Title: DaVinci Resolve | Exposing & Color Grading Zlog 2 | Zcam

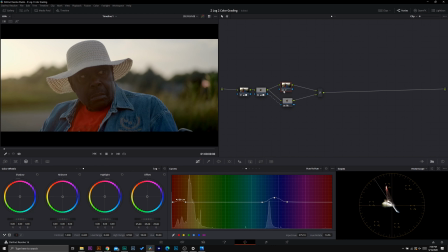733s
And I think that right there, again, just those tiny changes before and after are really good with what we're going for with our color grade. Now, we also have these green trees here. We can push these because they're on, when we look at our color wheel, let's look at this, it's on that warmer side. Greens are right in the cross section between cool. Now trying to push an orange to a blue, that's going to be hard, but trying to push a green to an orange is going to be possible according to our color theory chart.
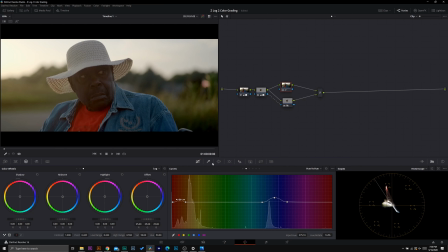762s
So going back here, we are going to, let's actually just select green here. And see what we're getting here. So you see that? It's not the sharpest turn,
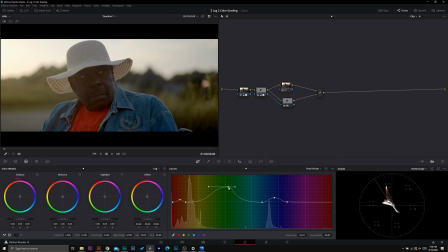777s
but we're just trying to push it just enough that it falls more in that color palette. Even the shadows here. It's not going to be the most vibrant thing. It's not going to be the most aggressive change, but we want to get it more towards that warmer end of green.
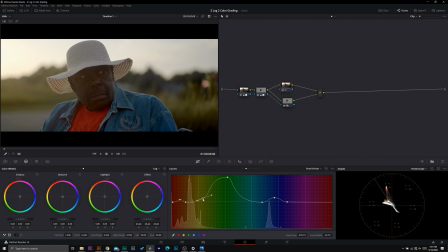793s
I'm not trying to get reds in there. Just that warmer end of green. Maybe just a little bit of red in the shadows. I kind of like that because we do have that there. So boom, look what we got here. Just these tiny changes before and after.
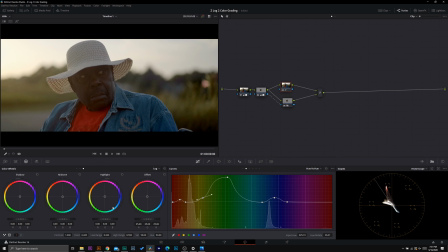809s
Now you might be asking me, well, what else can we do here? We're going to go ahead and use our log wheels now, and we're going to add in some warmth to the sky. So now that we've adjusted the clothing and the variables that we can, let's go ahead and now push that last component, that orange, into our highlights.
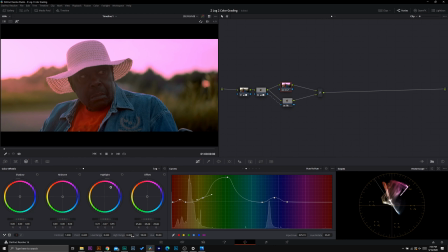826s
So I'm going to throw in a color into the highlights, and then I'm going to move my high range down until it starts affecting the areas that I want. And this right here is what I'm going to want it to affect. So now I have a bright color here. I see it's on the side of his skin, so it's going to look like it's part of it.
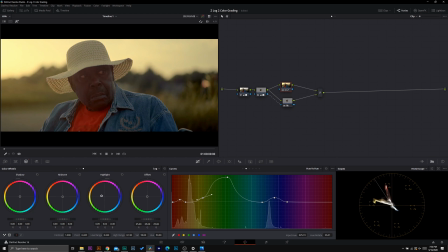843s
And that's what we want to make sure, that the highlights fit and appeal as part of the skin. And I think right about there is where I want to leave this. Now look at our vector scope. We have the split complementary look going on here.
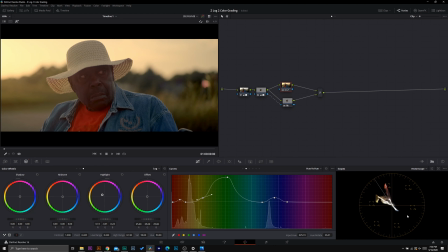858s
We have two colors that are split, and then we have the complement right there. So we've accomplished this look.
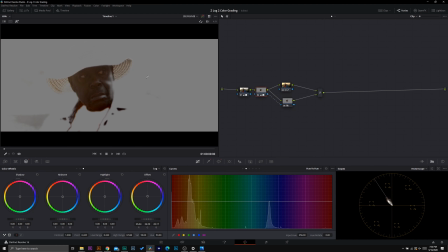864s
We're just going to go back here on the skin tones now.
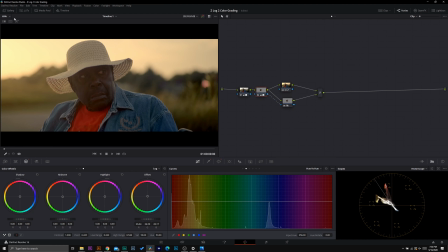867s
And actually, I think that was not, I don't think the skin tones are actually the problem. I think I just had it highlighted, and so it looked like his skin tones were an issue. So I misspoke. The skin tones are fine, and that is how I would go about color grading this scene.
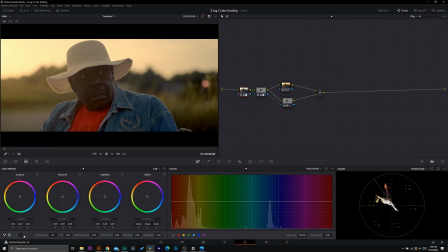883s
I could go back in and add in a little bit more saturation to the very end, just to really make it pop. The last thing that we're going to want to do with this click is we're going to want to check our CIE chromaticacy, because guess what? We are definitely outside of the legal limits of Rec 709.
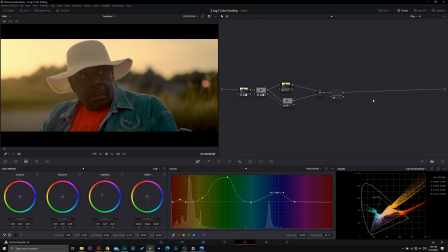903s
Now, this isn't so much of an issue unless you have tight broadcast standards, but just for professionalism, we're going to go ahead and fix this.
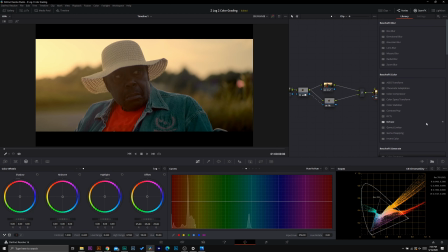911s
So I'm going to go ahead and open up my Open Effects tab. We're going to use a color space transform on this last node.
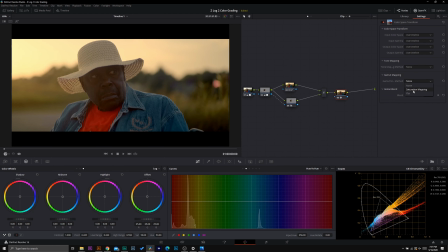917s
Then we're going to click gamut mapping method to saturation mapping. It did shift our red just a little bit, but we can take the saturation max and we can push it just a little bit until we get back to where we want it to be.
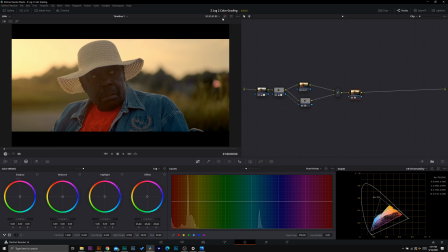933s
And that is how we stay in those legal limits and get this awesome color grade.
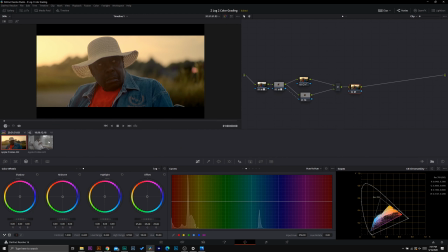938s
Now let's go ahead and move on to clip 2 and talk about our second method.
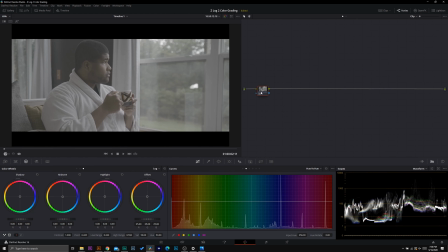943s
Now we're going to be using the same HDR method here to start our initial grade, but then we're going to be creating a look with a different method. So I'm going to click HDR mode here, and again, make sure we're in our primary wheels.
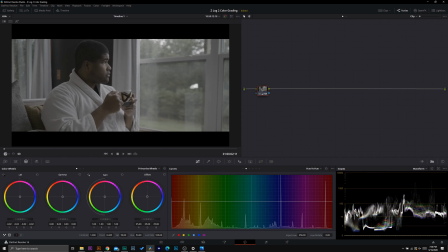956s
And I'm just going to go ahead and start by doing what we normally do. We're going to bring down our shadows to a nice good point. I think right about here is good for what we're going to start with. Then I'm going to increase the saturation, and I think I want to push up my highlights just a little bit
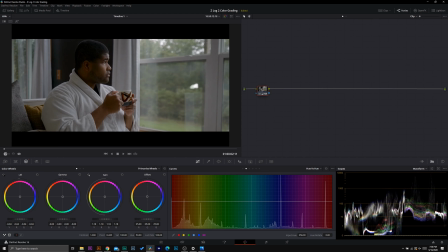974s
and maybe bring down the midtones just a smidge. Just a smidge.